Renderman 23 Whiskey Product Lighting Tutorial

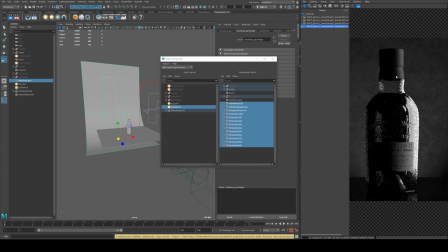It's probably a little bit too much there, but once we've got some more lights in the scene, we can move that around a bit to make it a bit better, because I don't really want to be seeing the light shape so much there.
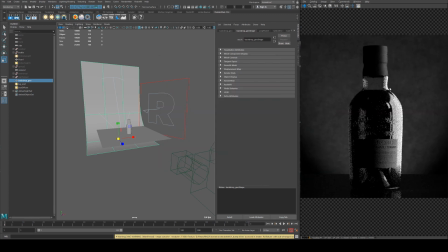In a studio setup, you'd use negative fill to block the light from. Next, we're going to put in a rim light on the left hand side. Actually, no, we'll put a kicker in at the back. So this is just going to be a small light, which we'll use a disc light for.
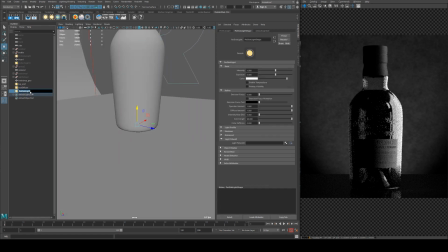Call that rear light, and we're just going to rotate it. This is very unrealistic in a studio sense, because you couldn't have a light set up like this.
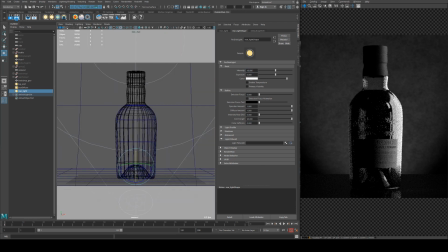Well, it would be very difficult to set a light up like this because of its position. You'd end up seeing it in the shot quite a lot, but again, because we're using a computer, this makes it a lot easier for us.
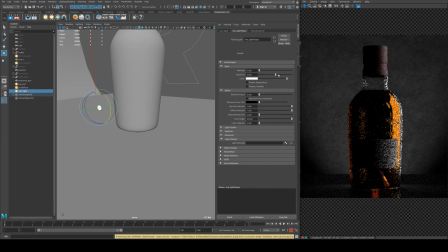And what this light is doing, if I just reduce the intensity, you'll see we're just using it to illuminate the liquid inside the bottle. And I'm going to actually stop it from affecting the ground plane in a moment,
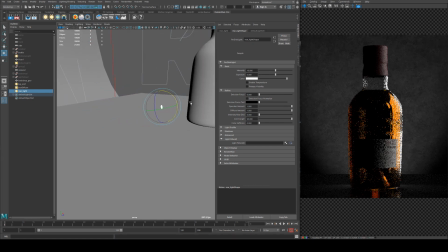once I just get the right amount of value.
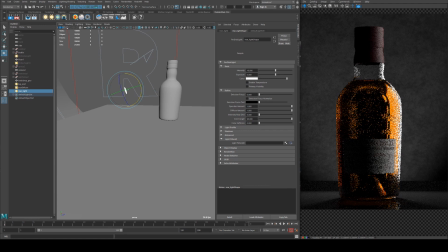Now I could actually light lick this light just to the liquid inside the bottle, but it does look a little bit weird when you do that sometimes, so I'm not going to do that. I'm just going to light link it so it doesn't have the floor in the shot. So we'll just quickly set that up now with our light linking.
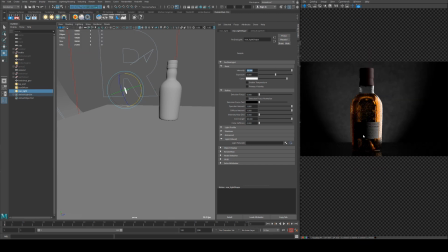But I think this is getting sort of close to where I want it to be so far as the liquid being illuminated.
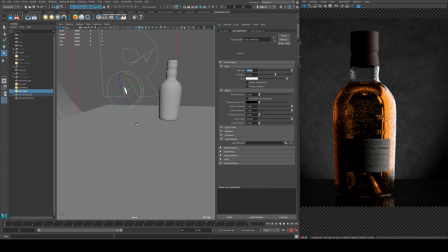Something else that you do with this sort of product photography is you can actually put a little light blocker in behind your bottle,
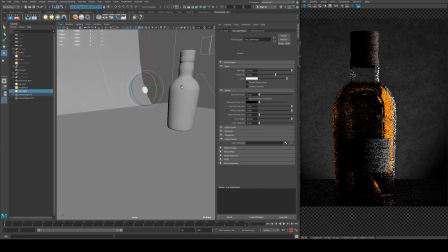so just a sort of cardboard cutout that's the same silhouette. You could actually do this with a mesh if you wanted to.
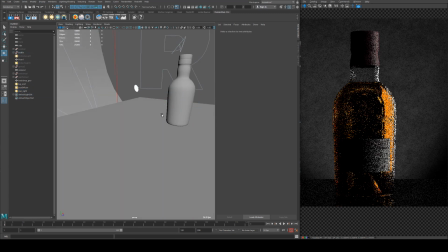You could extract some geometry from the back of the bottle and then just flatten it and use it as a mesh, or use it as a mesh light.
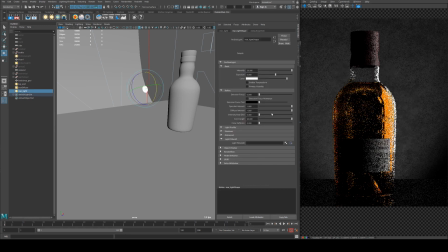But I think just using this light, because we can do it without it being visible, does a pretty good job. Alright, cool.
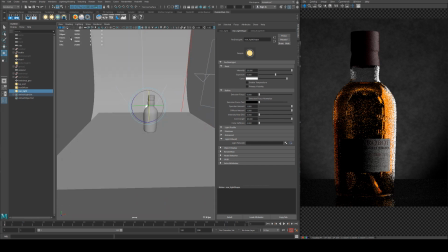So what we'll do now is we'll put in a rim light on the left hand side, and this is going to be large but very skinny.
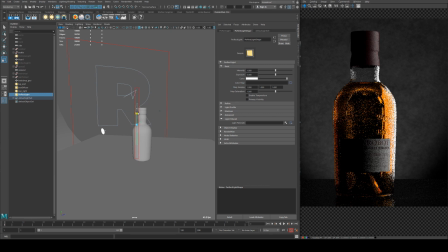Because of the way that the bottle is going to reflect the light,
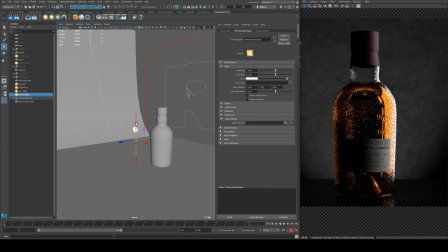it's going to have a lot of the same characteristics, and the reflection is going to have the same characteristics as the light, as you can see in this side here.
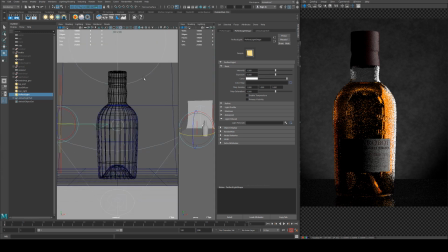So when we have this set on, you can start to see the difference it makes.
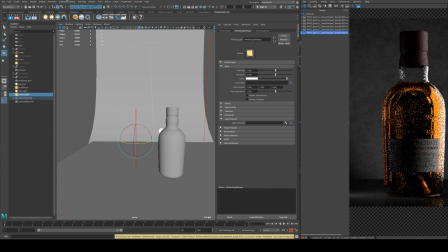And again, I'm going to light link that to the to not affect the ground.
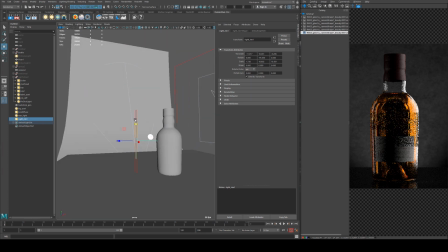Okay, that's not too bad. So we will just want to make sure that that's roughly the same height as the bottle,
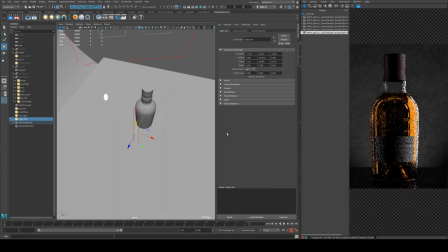because I want to make sure that that highlight is following all the way up, and we could actually move it to the rear just a little bit more.
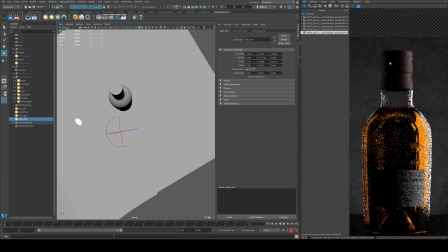Yeah, so we get a proper rim. Now we need to adjust the value of it.
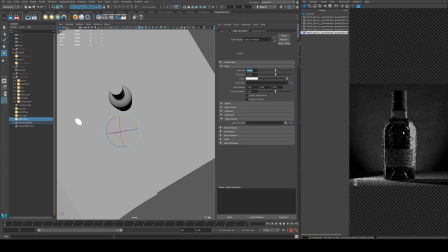Start with a value of 10, and we'll go back to looking at it now. Value only. And I thought I light linked that, but let me just restart that render.
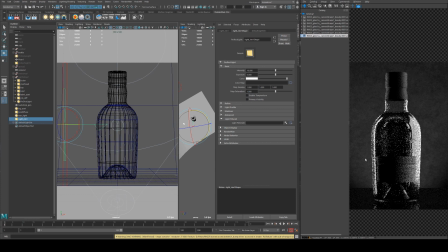So you can see we're getting a nice strong rim light there, and then a softer sort of, you could almost call this a fill light, but because it's reflective it's a little bit hard to call it that. This is sort of more like a rim, and this is kind of like a key light, but it's sort of more like a shadow fill.
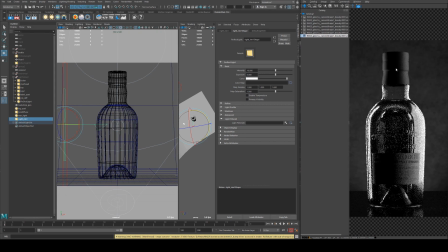But yeah, so that is starting to give us the impression of the bottle a little bit better. But what we're missing at the moment is the label. We can't really see it at all. So what we're going to do is put another spot in, and we're going to hit this label here with it.
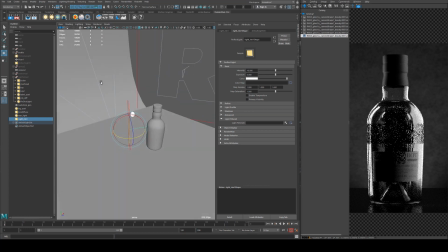So we'll go back into our free perspective cam, and we will create another disc light, and this is going to be our label spot.
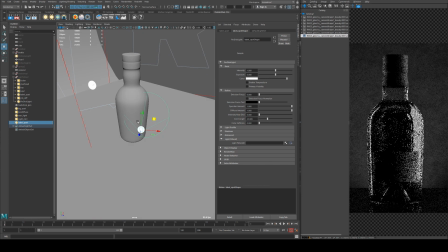And then again, we're just going to turn this into a spotlight by changing the cone angle, and I'm going to make it shoot down because I want the label to cast a bit of a shadow. You can't see the label on the geometry, but there is actually a bump map assigned to that label, so it sticks out a little bit.
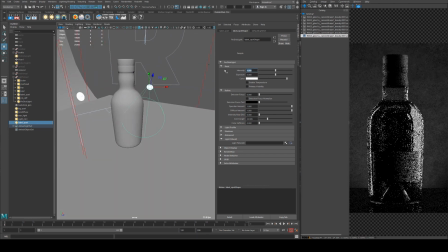And then we just need to increase the value of it.
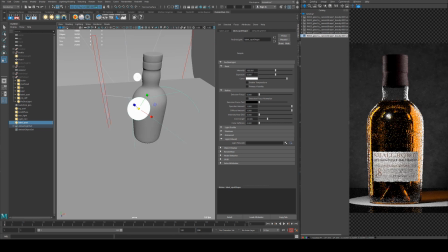Alright, so the value of increased it quite a bit here, and then you'll see it's still affecting the ground, but that's fine. We'll light link that again. But you can see it's getting a specular highlight on the front of the bottle, and I don't want that.
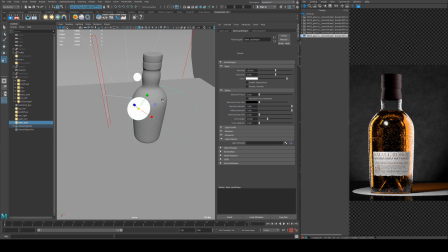That's not very nice. So what we can do is, because this light is only for the label, the first thing we're going to do is make it a bit softer, so we get a little bit more fall off on the outside of the spot.
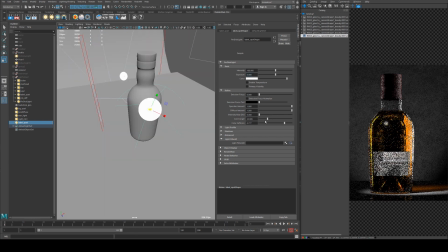And then we're going to tighten it up, just hitting the label. Now if you want to do something a little bit sexy and have like these sort of cast shadows, they're pretty cool. You can actually do it. It's sort of up to you as to how you want to art direct it.
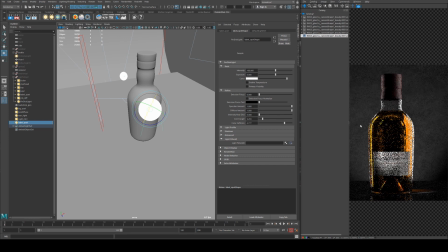Those sorts of shadows can be quite nice. Depends on what you're going for, mood and stuff.
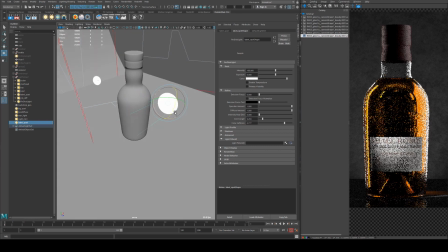I'm just going to do this as a pretty standard sort of product shot, so we're not going to worry too much about that. I just want to make sure that everything on the label is essentially viewable, so the client is happy that all their product is visible.
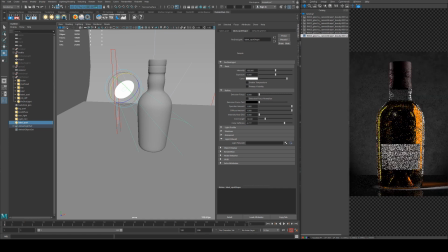So that's probably about the width that I want. We'll do the light linking.
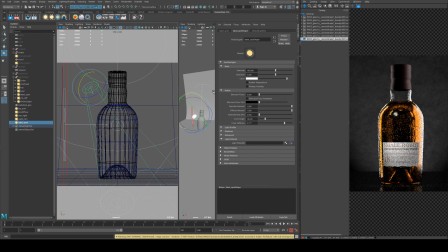Okay, so now what we need to do is make sure that we get rid of the specular highlight. However, this glass material and this label are on the same object, so I can't actually light link this away. However, this is a diffuse material and this is a specular material, so we can actually just quickly go
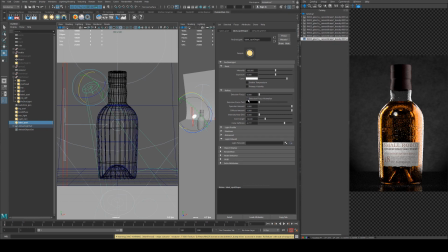into our refine lobe for our light and just reduce the specular amount. And trust me, if you were doing this in a studio and you had the ability to do that, you would be very happy. So it's good to be able to do these things virtually.
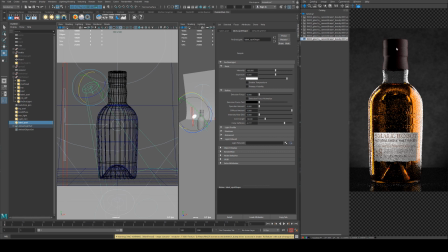What I want to see is a bit more of this area here illuminated, so we might need to just put another fill on the front there. We could just maybe use a downward spot or just a downward fill light. We'll have a look and see what happens with that.
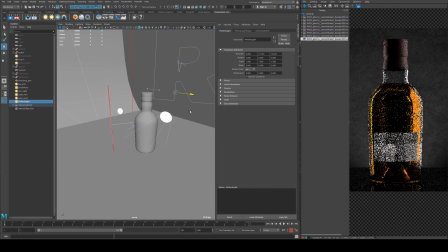Alright, let's use a square overhead and point that downwards and just increase the scale of that. So I'm probably going to keep this foreground lighting because I kind of like that,
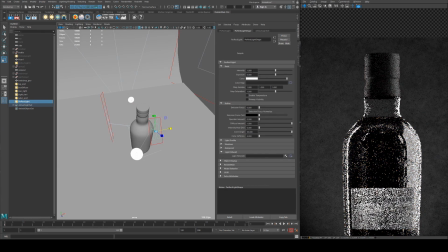and then just also keep the value in that, so we'll just maybe make it 5.
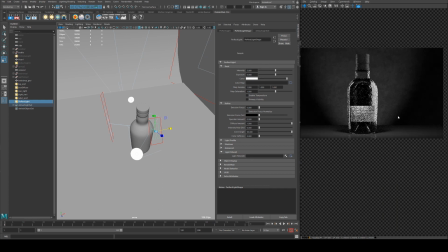That brings it back in. maybe we'll have to light that foreground separately. So again, we'll light link.
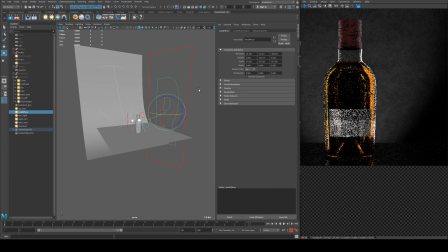Okay, and with this box diffuse, I've just moved it back a little bit and I've just increased the scale of it.
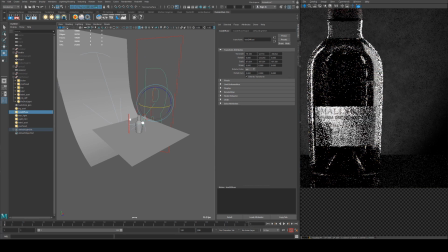And my objective here is to make sure that the label has a more clear silhouette, because this is generally what the focus of the image is going to be, because it's a product and we want to know what the product is.
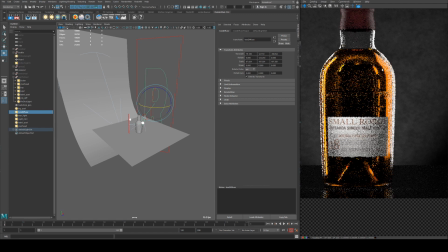So by doing so, we've got this amber highlight here, which is giving the silhouette, making the silhouette of the right hand side visible, and the left hand side has got enough contrast there, so it's good. But this, because this side's a little bit more in shadow,
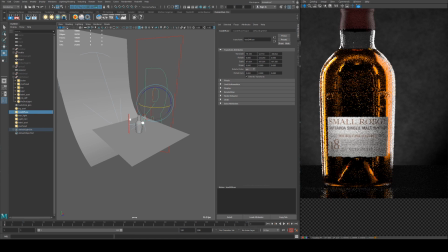a nice highlight there is going to help it, and then it blends into the rim light nicely, so that's not too bad.
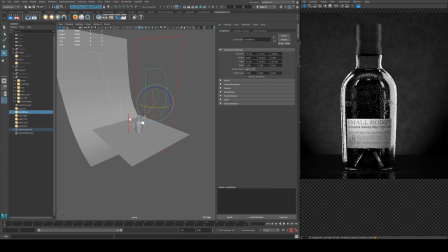We might be a little bit on the bright side for this, but I won't mess around with it too much here. What I'd actually like to see here is more of illumination in the lower part of the bottle, and I'm probably going to do that with the rear lights.
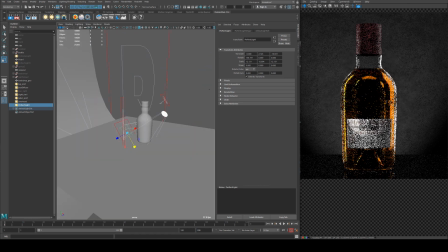So okay, so what I've ended up doing is that rear light I've switched out for a square rather than a circle,
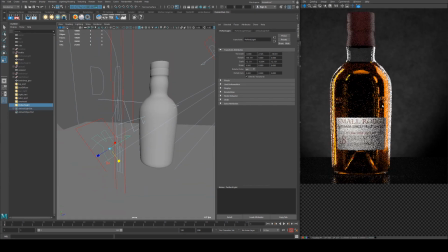and I've just increased the scale quite a bit. So now we can clearly see the difference between the liquid and the glass and the lid, and sort of wax material there.